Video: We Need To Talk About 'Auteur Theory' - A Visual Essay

It's through the character and the study of character that I find the plot and the emotions. I thought I was making this pulpy B-Noir in action movie, and then I did what I always did do, which is actually make a character study.
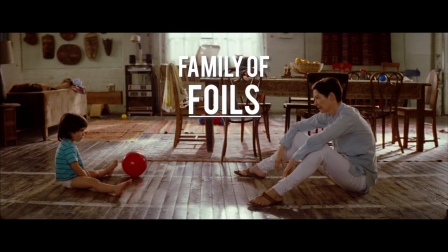We Need to Talk About Kevin introduces the audience to a family of foils, Eva and Kevin Cachadorian.
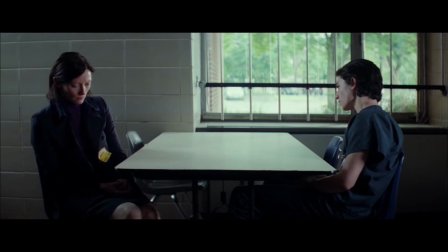To portray the disparity and frustration between Eva and Kevin over the years, Ramsey makes use of visual metaphors, parallels and contrasts.
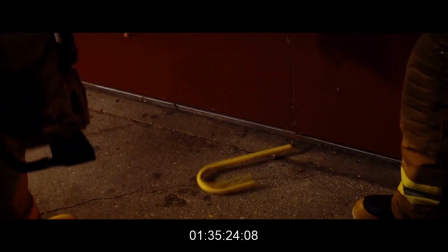In the chosen sequence, Ramsey combines her technical competency and characterization to visualize Eva's lost hope and attachment.
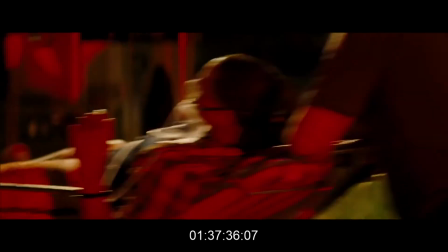Ramsey illuminates Eva in red light as she lays still on her bed. The sequence intercuts with shots of Kevin shooting arrows, with the editing making it seem as though Kevin is shooting her.
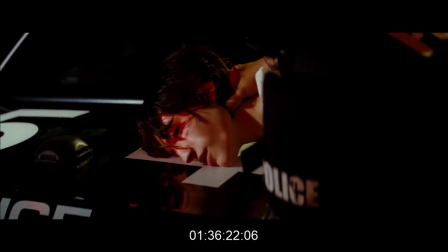In a twisted sense of guilt, she can't help but see herself as the cause of the incident.
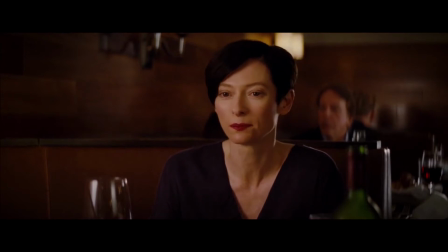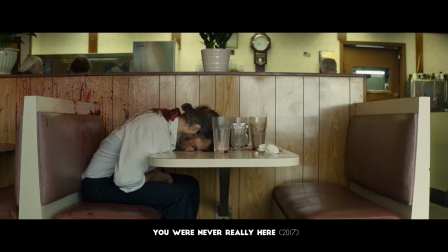Similarly, in You Were Never Really Here, the protagonist shoots himself but wakes up unharmed to visually capture that he has moved on from the guilt put on his shoulders.
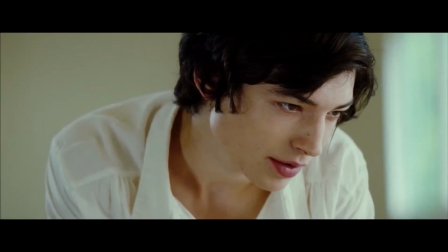We Need To Talk About Kevin is the origin story of a sociopath.
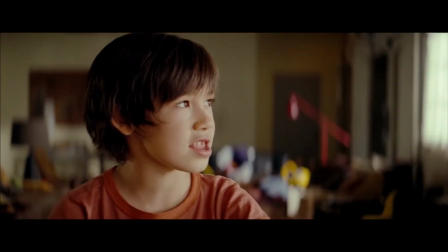Kevin's descent into malevolence begins with the typical bickering of a troublesome child, though the audience soon witnesses his darker side at the film's climax.
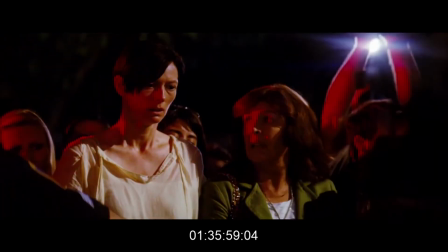It's Kevin's way of expressing his satirical thanks to his mom for raising him into who he has become.
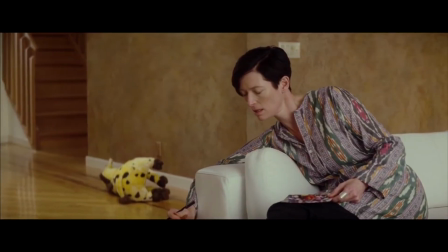Through the scenes leading up to this sequence, the audience grows familiar with Eva's frustration, though now they get a glimpse of Kevin's psyche.
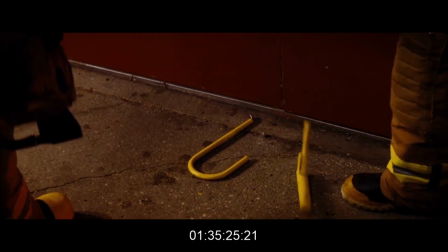Ramsey simulates a red carpet atmosphere through sound design, emphasizing Kevin's manacle and sociopathic attitude.
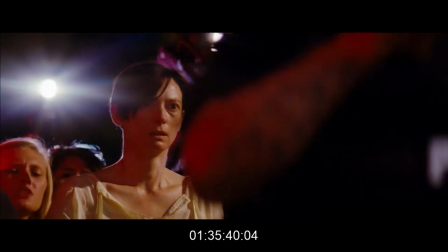He enjoys the attention.
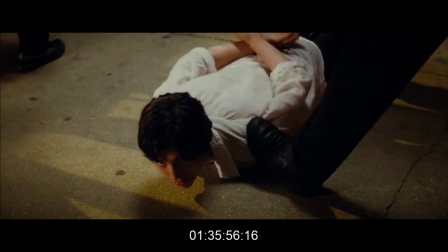After fulfilling his purpose, Kevin's completed arc of villainy leaves the audience cold and speechless.
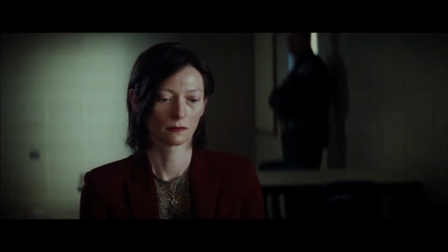Kevin will never allow Eva to forget his mistreated childhood.
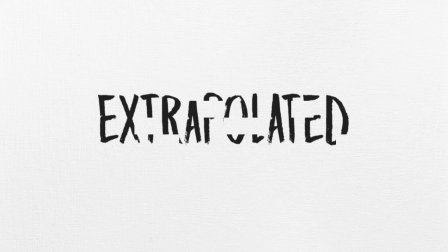Interior Meaning In the words of Ceres, interior meaning is extrapolated from the tension between a director's personality and his material.
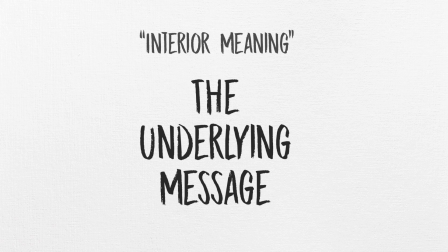It is the underlying messages of the film that illustrate the mindset of the filmmaker.
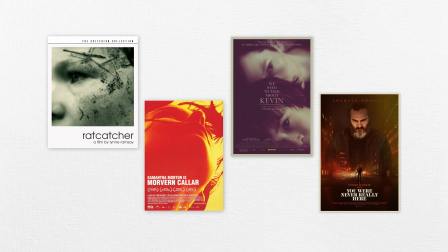The context in Lynne Ramsey's films stems from her style of social realism, surrounding the concept of trauma.
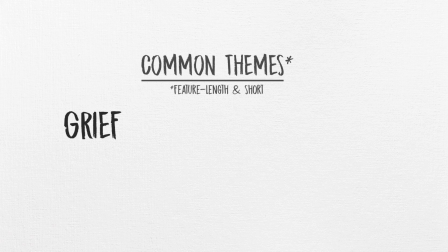Common themes in her films are grief, guilt, death, and the aftermath.
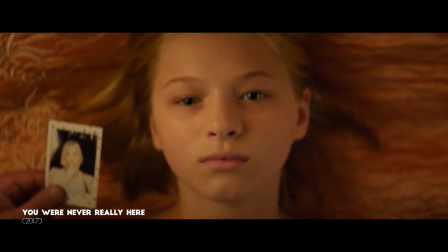She combines these with taboo subject matter like child deaths, child prostitution, school shootings, abuse, and adultery.
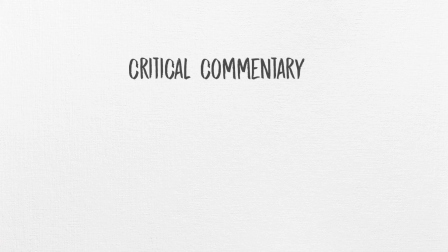We Need to Talk About Kevin is no different. Through social realism, in the film, Ramsey's critical commentary challenges society, parenthood, and the upbringing of children. We keep feeding the child and it becomes bigger and bigger and bigger until he overtakes us. So I made this metaphor in the film about our society too, that we're ignoring the spoiled child.
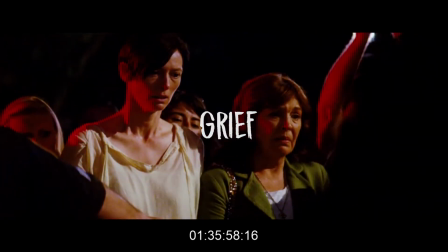In the chosen sequence, all her common themes are depicted clearly.
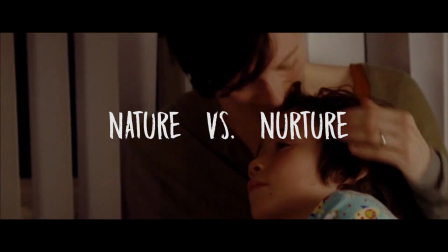Ramsey leaves the audience to contemplate about the nature versus nurture debate, and how society in the end can be largely responsible for the grief,
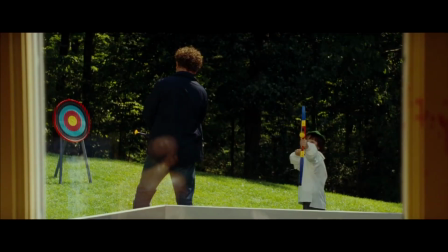guilt, death, and aftermath caused by one seemingly innocent child. Auteur Theory Courtesy of Andrew Serres, a director can be deemed an auteur if they are technically competent,
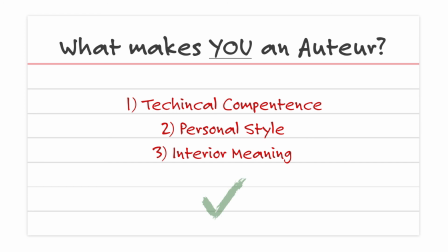have a distinctive personal style, and integrate a deeper meaning into their films. Lynne Ramsey's We Need to Talk About Kevin perfectly illustrates her auteurism.
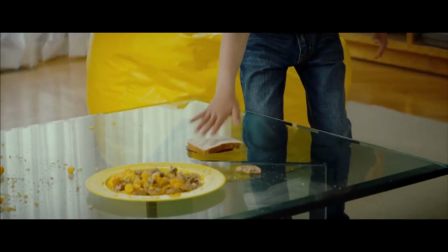Through immersing the audience with sound design and lighting, building relatable and multi-layered characters, and creating social commentary on taboo issues. It's amazing, it's like the best job in the world. You have tons of responsibility, but it's a privilege as well. I don't want to just be a female filmmaker, I want to be a great filmmaker, I want to experiment, I want to do my best. The politics I hate, the filmmaking I love.